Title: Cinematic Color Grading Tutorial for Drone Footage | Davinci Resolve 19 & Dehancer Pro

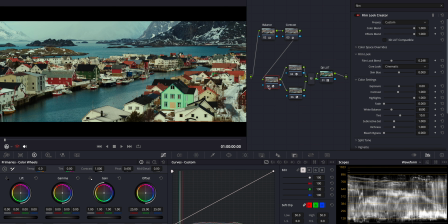(8:20)
Perfect. Look at the vivid colors of the buildings. They now appear much denser and I think more pleasing and more filmic. Now, before we wrap up our grade, I want to focus attention on the foreground, where the houses are.
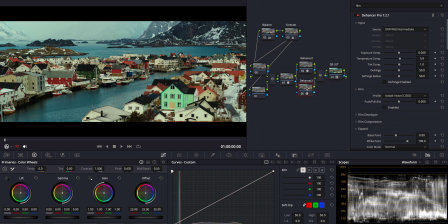(8:36)
To do this, I'll lower the exposure of the distant background, including the ocean and mountains. For that, I'll adjust and track a window to target just this area above the house roofs.
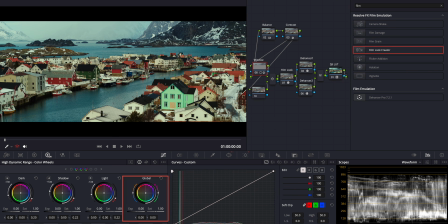(8:50)
Good. Now, using the HDR global wheel, I'll reduce the exposure to subtly shift focus towards the foreground. Let's see the difference. Perfect. This definitely toned down the background to enhance depth.
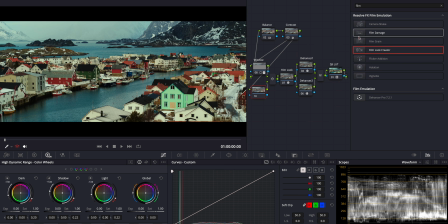(9:05)
As our final touch, I'll apply a soften and sharpen effect to polish off our grade. This subtle enhancement will refine the overall sharpness and texture, giving the image a more finished look.
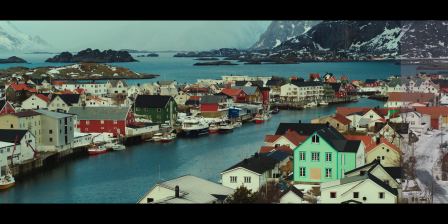(9:18)
And there it is, our completed grade. We've transformed this footage into something truly cinematic,
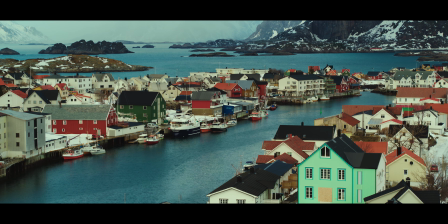(9:25)
focusing attention exactly where we want it and enhancing the scene's depth and color.
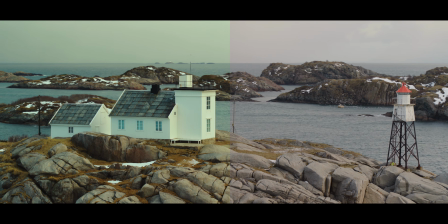(9:30)
As always, thanks for watching. If you enjoyed this tutorial and found it helpful,
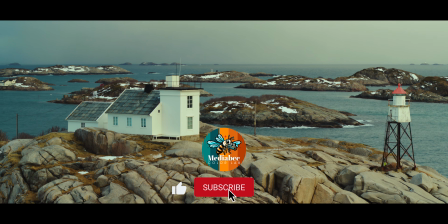(9:36)
please give us a thumbs up and subscribe to the channel for more color grading insights and techniques.
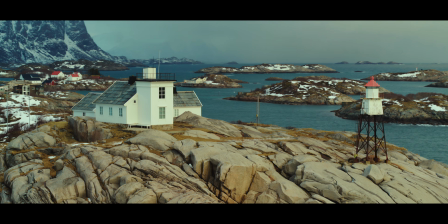(9:42)
Don't forget to hit the bell icon to get notifications for our latest videos.
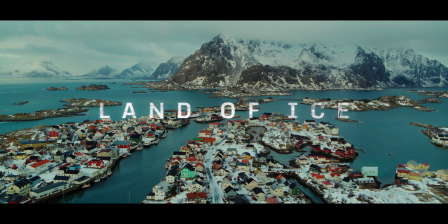(9:48)
If you have any questions or suggestions for future tutorials, leave them in the comments below.
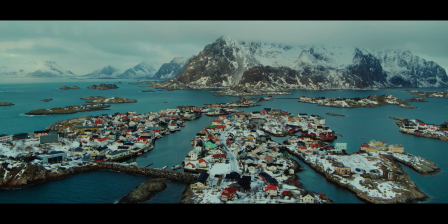(9:53)
I love hearing from you. Happy grading, and I'll see you in the next video.